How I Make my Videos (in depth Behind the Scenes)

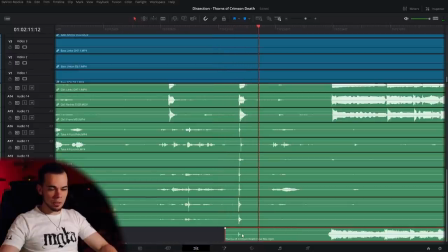so it actually starts also with the click which i can cut off later on
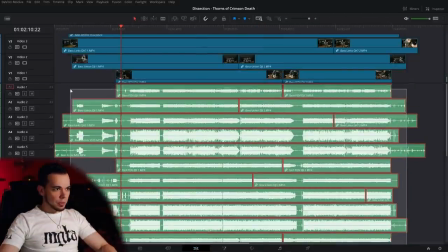and then i can just take all the other clips here cut them away and now
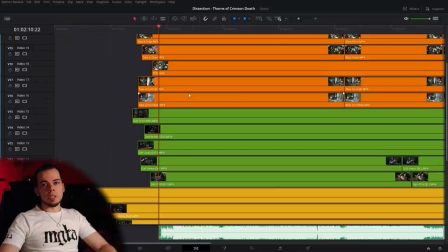everything looks much much cleaner the next part would be then to start
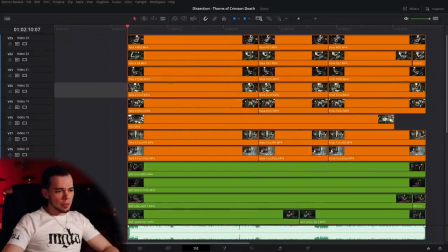with the color grading okay i think that's it going from
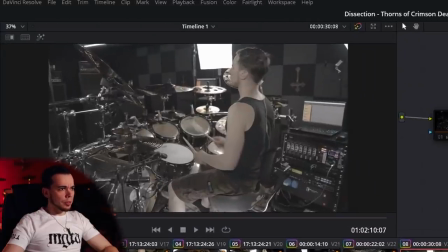this like just applying some minor color corrections it looks kind of natural
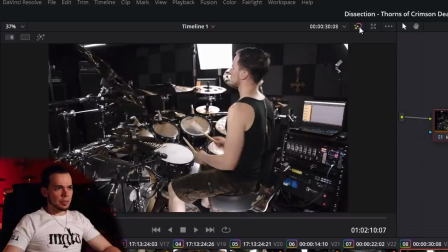no fancy colors or anything like that the look comes actually
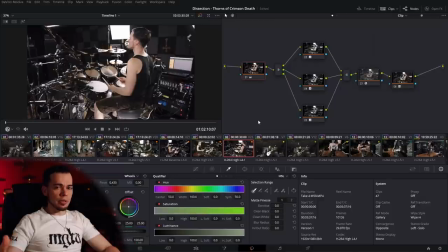in my workflow is the very last step yeah it takes a lot of time
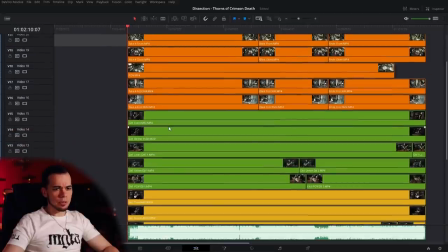actually because it's so many different video tracks so that's it for now and i think
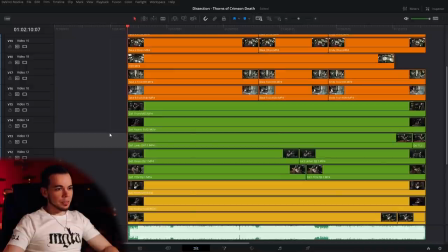i'm gonna continue tomorrow because this actually took me now four hours okay so now comes the rough cut so i'm just playing the song whenever i feel okay here could fit in a change of camera angles or
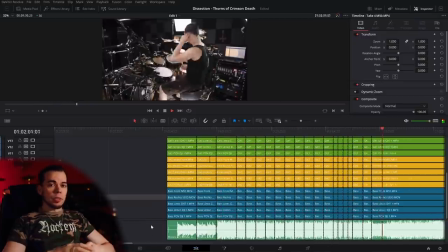something like that I just make a cut so later on I'm left with all those
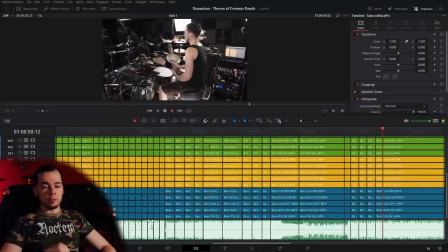little pieces and then from there on I can like adjust the puzzle if you want to say so.
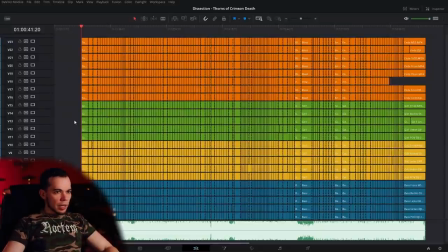Now we have cut everything together here what I now do is I select the scenes that I want to have visible so in the beginning for example
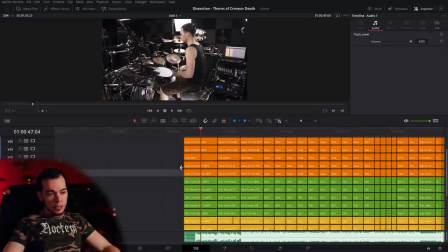there's only playing the both clean guitars so it doesn't make sense to have the the drums visible or the bass for example so first thing i
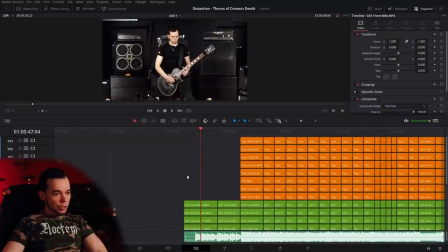can do is for the entire clean part just delete the drums and the
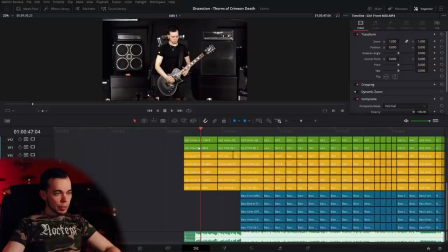bass so everything orange and blue goes away and then i think for
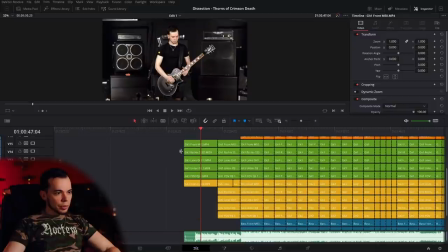example i want to have this view is okay and maybe the so maybe these two just together i like the front view from the from the white guitar but maybe not this one this one neither so
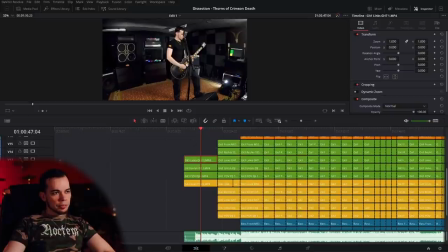that's a camera angle that's always kind of difficult for the main guitar the first guitar with the vocals because from this angle of course almost
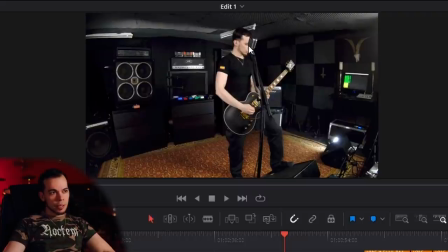all the time when i'm standing in the front the microphone is in front of my face or in front of the guitar but sometimes when i step back for example this uh this comes in quite handy so yeah i'm not gonna use
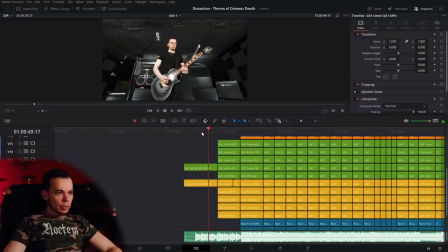this one i think this one could work so this one goes away as well so yeah of course i want to have both guitars visible i think this one will go to the left cropping this from the right like this maybe zoom in a little bit
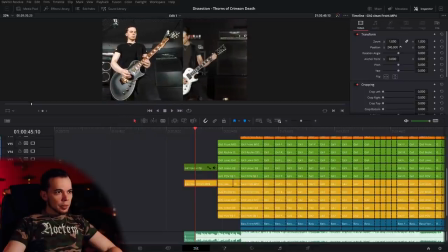all the way there and the other one can go here let's see how it looks like okay here i see I cropped in a little much. Gonna zoom out again, crop until here, because I don't want to have the headstock of the guitar cut off or something like that. Let's see.
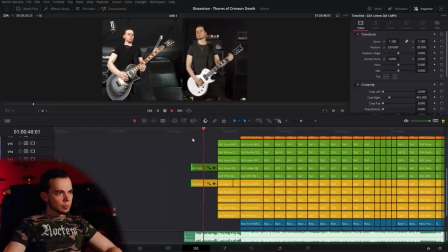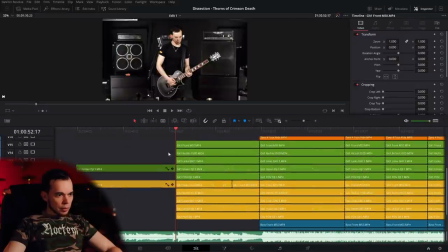Yeah, okay, so I like that. Then there comes the next change. Let's see what we can do here.
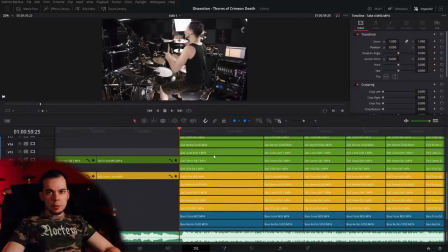So then here comes a longer part, because here I want to have like everything visible.
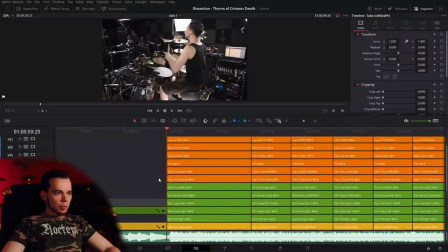For the drums, I always pay attention what kind of stuff am I playing like for example in this part I play more toms and everything more oriented to the right side of the drums so here we have a camera angle looking from the left from the hi-hat side so I don't want
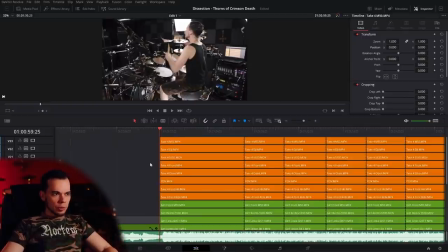to use this one because as you can see you know I'm blocking everything that's going on so okay this I'm not gonna take maybe this one you could
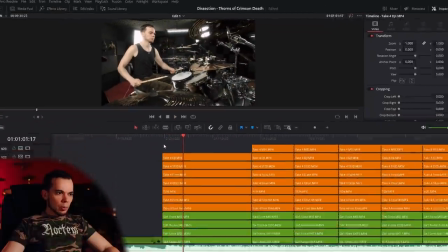use but I think there is a better camera angle from
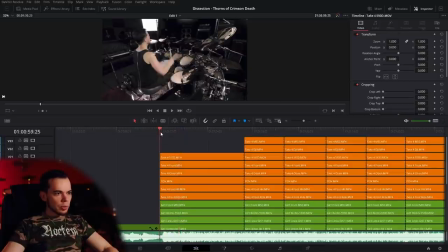this one because then you can actually see the toms yeah
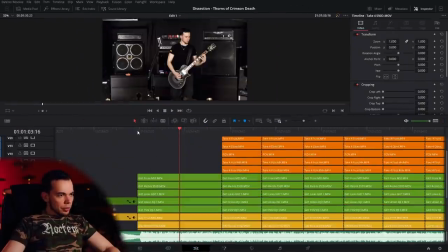I think that one looks way better so okay then since we have in
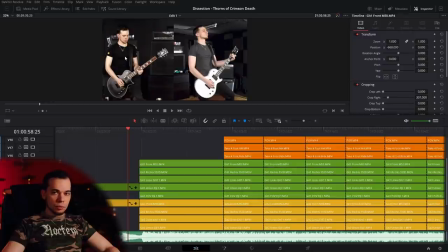the previous shot the front view from the guitar in this one I won't be
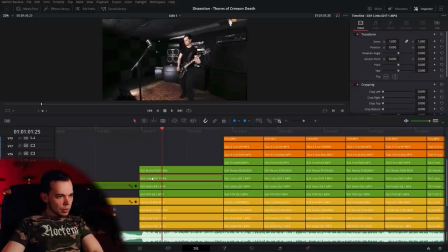using this one I think I'm gonna be using this one so the other ones if I'm
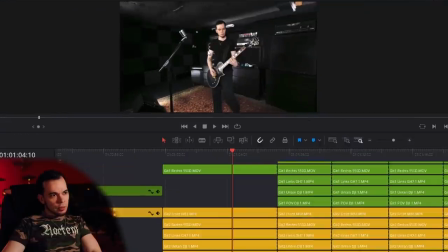using the right angle from this one then I
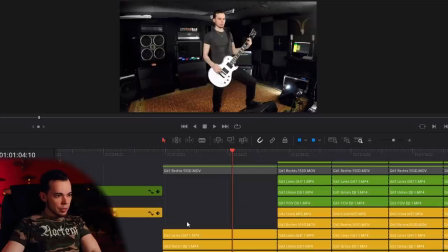prefer using the left angle from the other guitar so that would be this one let's delete the other
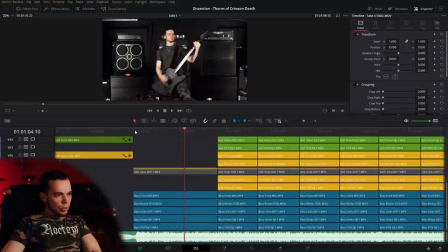ones and then for the bass I would choose like a front kind of view yeah it looks kind of cool
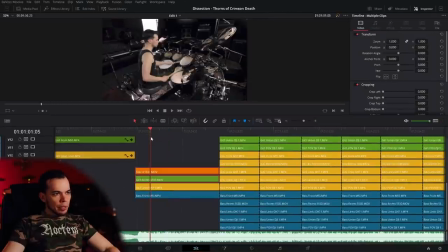i think that one looks better now we have all these clips together here i'm just gonna select all shrink them to half the size then i
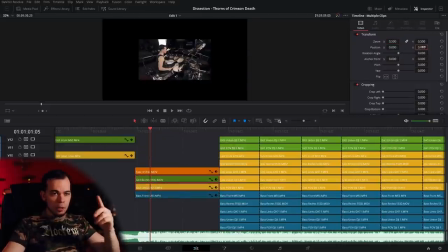want to have the guitars on the upper half drums and bass on the lower half and then since the first guitar is on the left speaker and
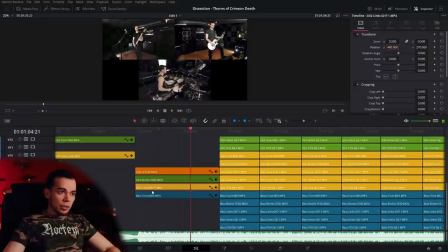the second guitar is on right speaker i also like to split them that way on the screen so okay then we have this shot here
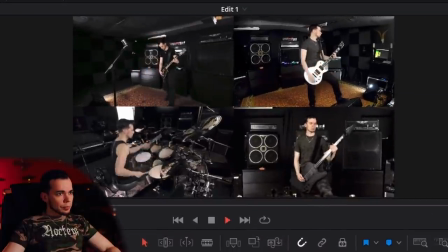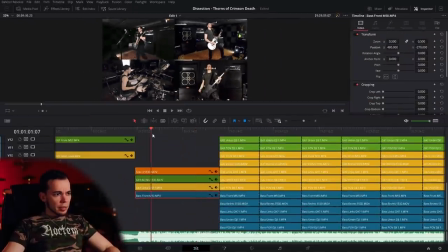okay we can leave it like that and come back to like adjusting
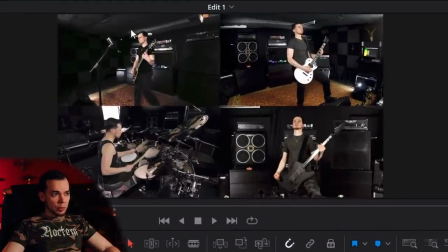details for example cropping in a little bit because this one is too small
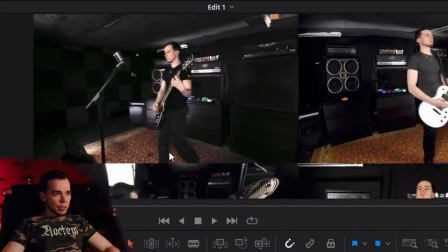i think here we could go and cut off the legs here and zoom
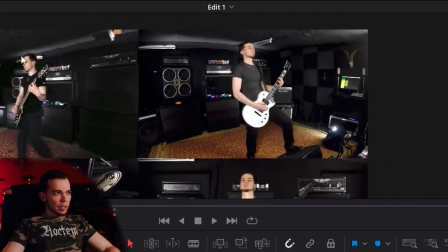in a little bit here and here the same thing but that's like detailed
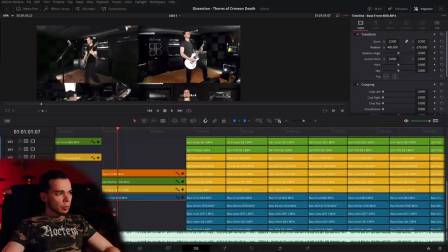stuff what i'm gonna do
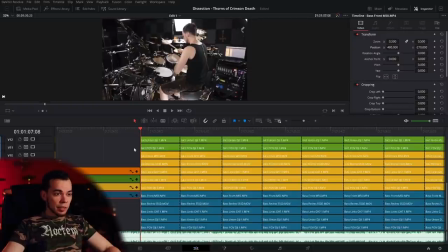later on so let's move on to the next scene and that's basically what i'm gonna do now with every single cup that i have here and yeah let's do that yeah so as you can tell this is the most time consuming of the entire editing stuff or even
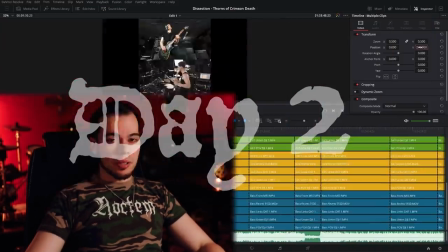recording stuff i think so yeah like after a couple of hours now
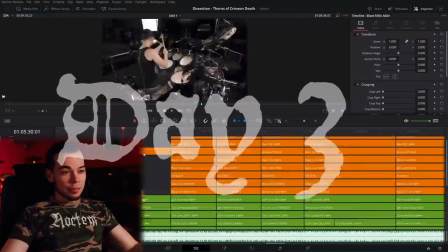i got like maybe a third of the entire video so yeah i'm gonna call
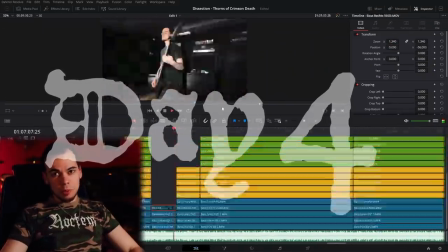it a day now and continue tomorrow because yes at some point your
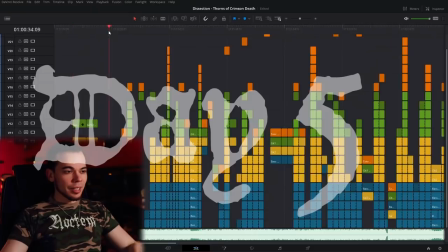brain just melts down and yeah it's important to take some breaks.
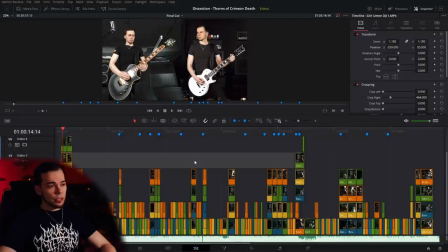I think today is the last day of editing. So I just re-watched the entire project. As you can see here are some markers every time that I notice like a mistake or anything that needs to be readjusted or something like that.